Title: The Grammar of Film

Hello and welcome. My name is Jason and today we're going to be learning about the grammar of film. Just when we learn a language in film, there are certain concepts and ideas that help us create better films and movies. Today we're going to be exploring some of those concepts and in hope that we learn how to create better films. We're going to be focusing on type of camera shots. When we're filming a film, there are certain types of shots that we can use to convey the message and idea more clearly for our audience. So then they are engaged and continue watching our film or movie. Let's start looking at a close-up shot. Close-up shots are used to show details in the movie. We'll use close-up shots when we want really the audience to notice an element in the film.
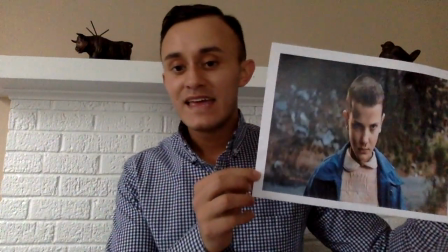(1:15)
Let's look at an example. This is a close-up shot of a character.
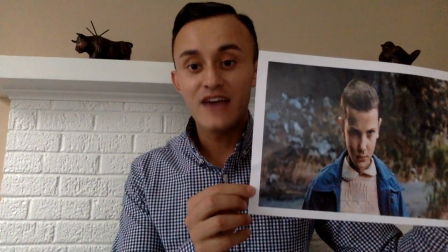(1:22)
Usually close-up shots are used to show face expressions,
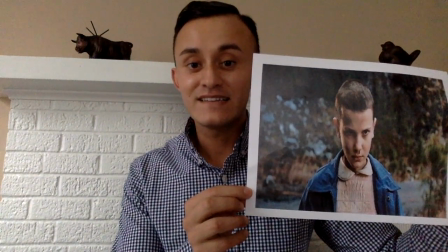(1:27)
so the audience can identify clearly what the character is feeling or the character reaction during the movie. Let's look at another example.
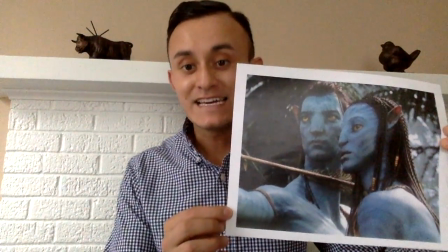(1:42)
This is another example of a close-up shot. Again, when we use a close-up,
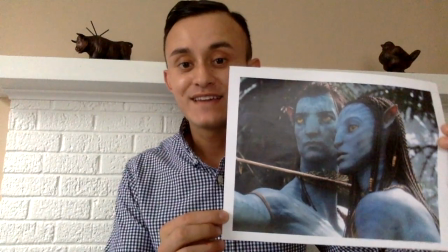(1:49)
we want the audience to notice all the details that the shot is showing.
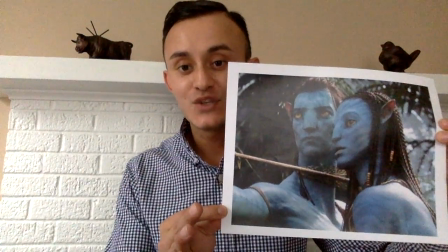(1:56)
In this shot, we see the two characters looking.
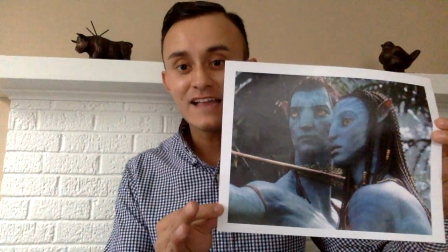(2:01)
We see different elements and the different expressions that they have.
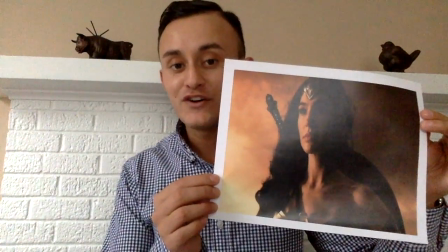(2:11)
Finally, we have a third example of a close-up shot.
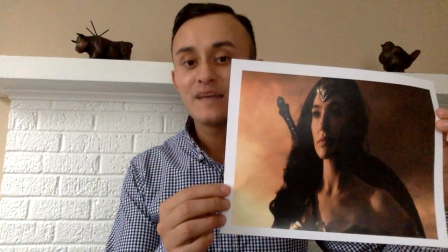(2:17)
Again, the purpose of this type of camera shot is to show details,
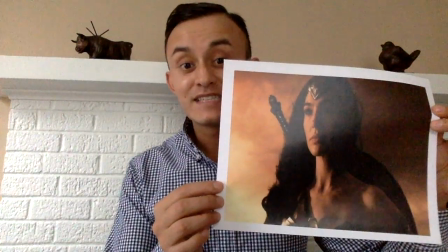(2:22)
more specifically face expressions from characters. Another very important shot that we can utilize to create better films is called a extreme close-up. Just as a close-up, extreme close-ups intend to show more dramatic face expressions or details during the movie. Let's look at an example of an extreme close-up.
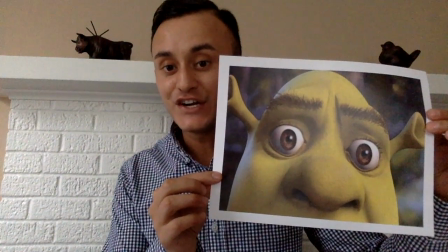(2:55)
We have our character here, and this is an example of extreme
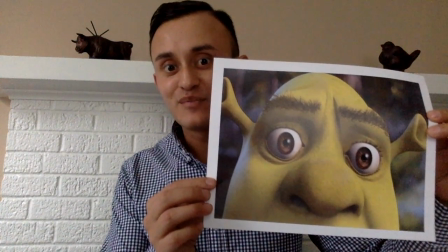(3:00)
close-up because we see the expression in his eyes more clearly and dramatic.
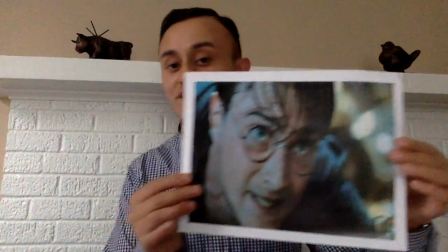(3:09)
Another example of extreme close-up is shown in this scene,
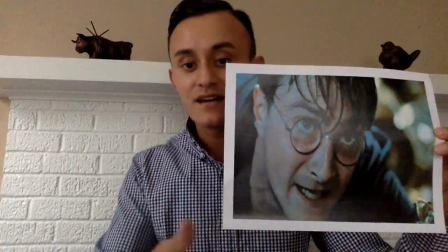(3:14)
where even though the frame has cut up some of the character's head and chin,
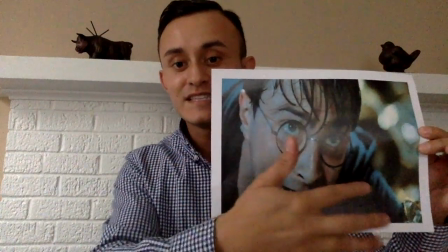(3:21)
we can focus on the face expression and it's very dramatic.
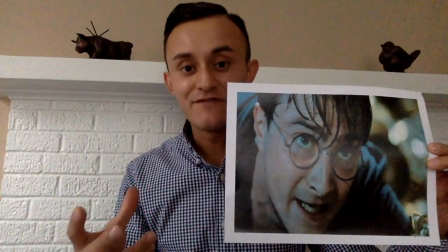(3:26)
So remember, if you want to show a dramatic effect, use an extreme close-up to show it. Our third type of shot that we can use is called median shot. Median shots are meant to show more elements in the frame.
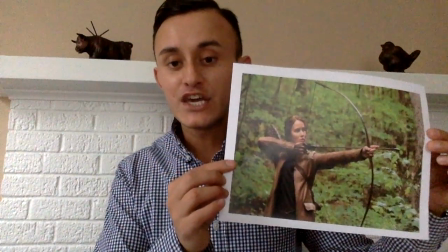(3:53)
Usually, as we can see here, median close-ups,
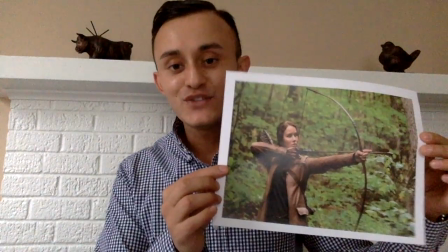(3:58)
median shots are used to show action in the film,
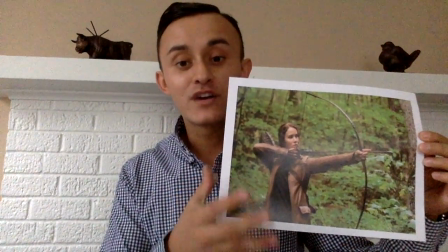(4:03)
whatever our character is doing.